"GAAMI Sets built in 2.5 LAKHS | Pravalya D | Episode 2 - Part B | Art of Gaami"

I think we spent around 2.5 to 3 lakhs to build it and centrize it. Huge heap of mud falls on them. So that was fruitcake. Considering that, I came up with an idea called perspective. Can we now talk about the scary looking labs where most of this happened? Really scare the shit out of you. How did you go about designing the labs?
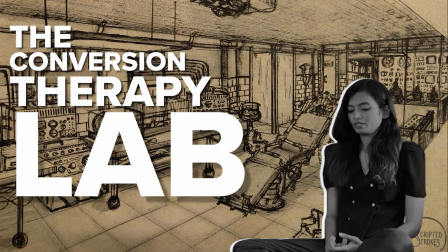So for the conversion therapy lab, I came up with a sketch to look.
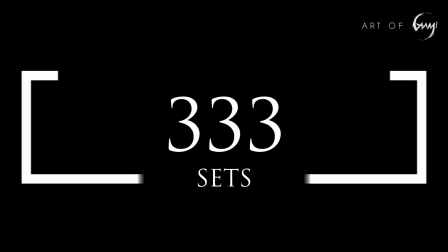Now that we've spoken about the Triple T world, let's get into each space that you've created for this world, right? I'm sure there are a lot of spaces. Let's start with corridor to begin with.
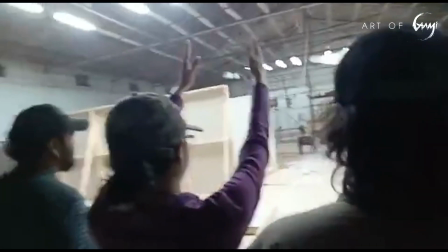How did you achieve that? Corridor was the first set we started to construct in the world of Triple Three because that was taking the most
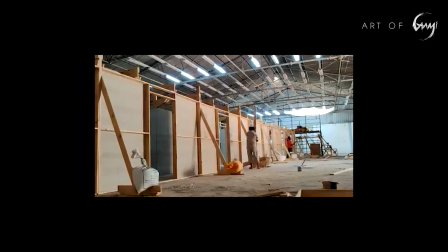of our space in the studio because we wanted it to be as long as possible and most of the sequences happened there. Considering that, I came up with an idea called perspective, which is majorly used in Hollywood to create sets and create the illusion of depth, but it has camera limitations. That's why we did not go with that option, otherwise it could have been really fun and challenging to create that. But this corridor we built for around 100 feet depth.
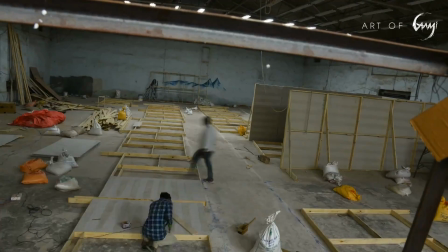It started with the structure and we went on with the cement boards, and I did not use plywood because I strictly wanted to use cement for texturing. Right. Cement would not stick to MDF or ply. That's the reason I went for cement boards as such. Even if you see the form of the corridor, it is not a rectangle which I went for. The cross section has a little octagonal shape,
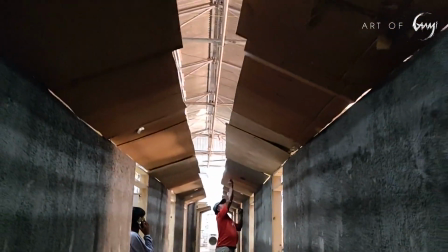like it has those edges going, which increases the field of depth a little more. The height also, when we were trying to make it as compact as possible, for two people should fit in when they're walking,
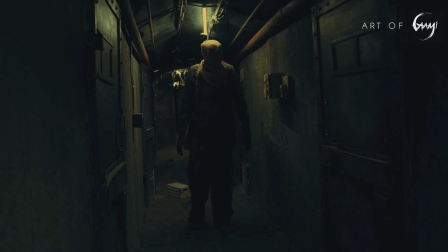and the huge tall guy Mojo, who's trying to scare Triple Three every time he's going to punish him.
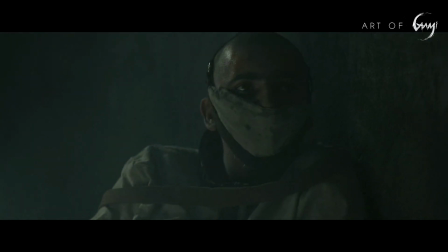So when he's walking, we wanted him to feel so massive, so huge. We tried to cheat with reducing the height of the corridor to his head. It just barely touches it. So that's what we went for, to make it look more compact. Inescapable. You can't get away from that place. Coming to the details of the corridor,
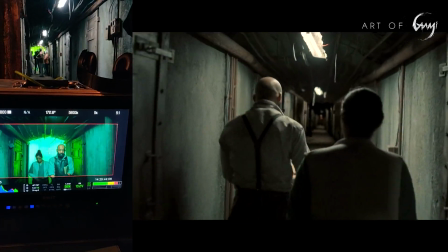we had multiple doors that director wanted to have a lot of subjects in the doors which were going many experiments, not just the three.
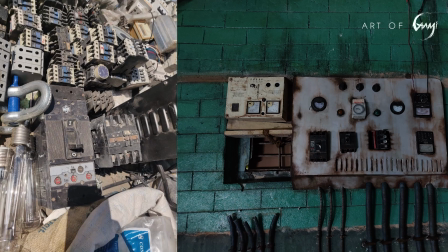So the doors, the knobs, the switches, everything was there for a reason. Since it's an abandoned power plant, we left those non-working wires on the corridor.
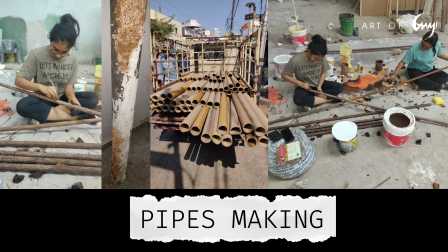I've also noticed pipes. It's like they acquired this property and they added their own sewage connections.
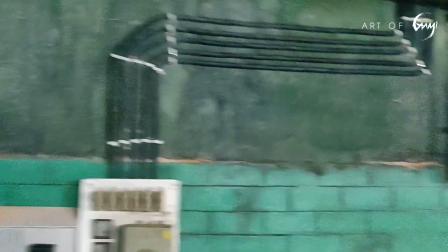So that's why the pipes are also overlapping and they're coming from nowhere and they just were going somewhere.
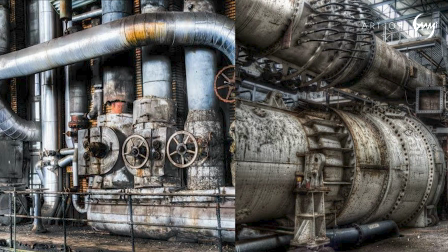So plant references for the pipes as well, but the script wouldn't demand that. So we stuck to this design and this sort of arrangement.
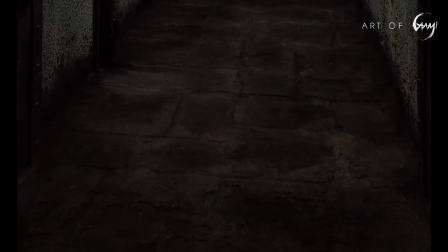And I was very specific on making the floor darker to add that contrast of depth.
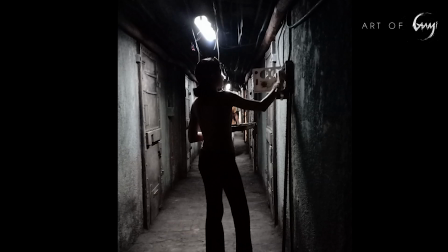Otherwise it will look very flat in camera. And the edges of the walls also I blended with a lot of dust and the amber powder so
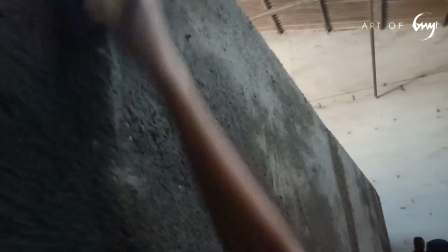that it doesn't look like a set and it looks more believable that it was there since ages. Crazy. So we know that there are more than 2-3 spaces. Now, the corridor have any synchrony with other sets?
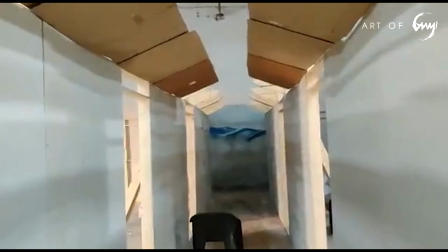All the sets were connected to each other. Oh wow! I had a layout,
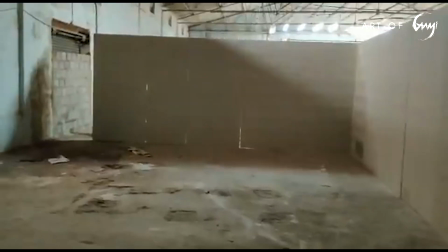like the corridor would extend to a T-shape and the T-shape would have 2 other rooms,
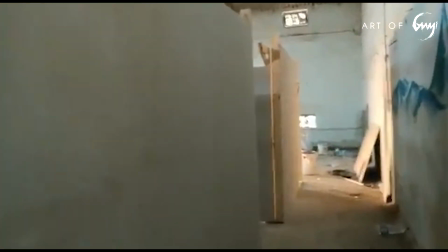which would be lab and another shower area which they undergo. Even Triple Three's room was connected to the corridor so that all the sequences would be shot like that,
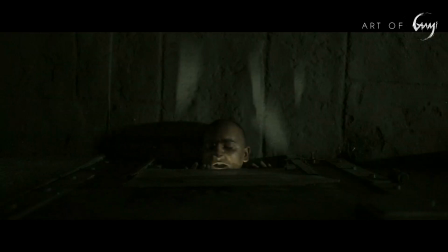because when he's popping his head out of the door, he's into the corridor.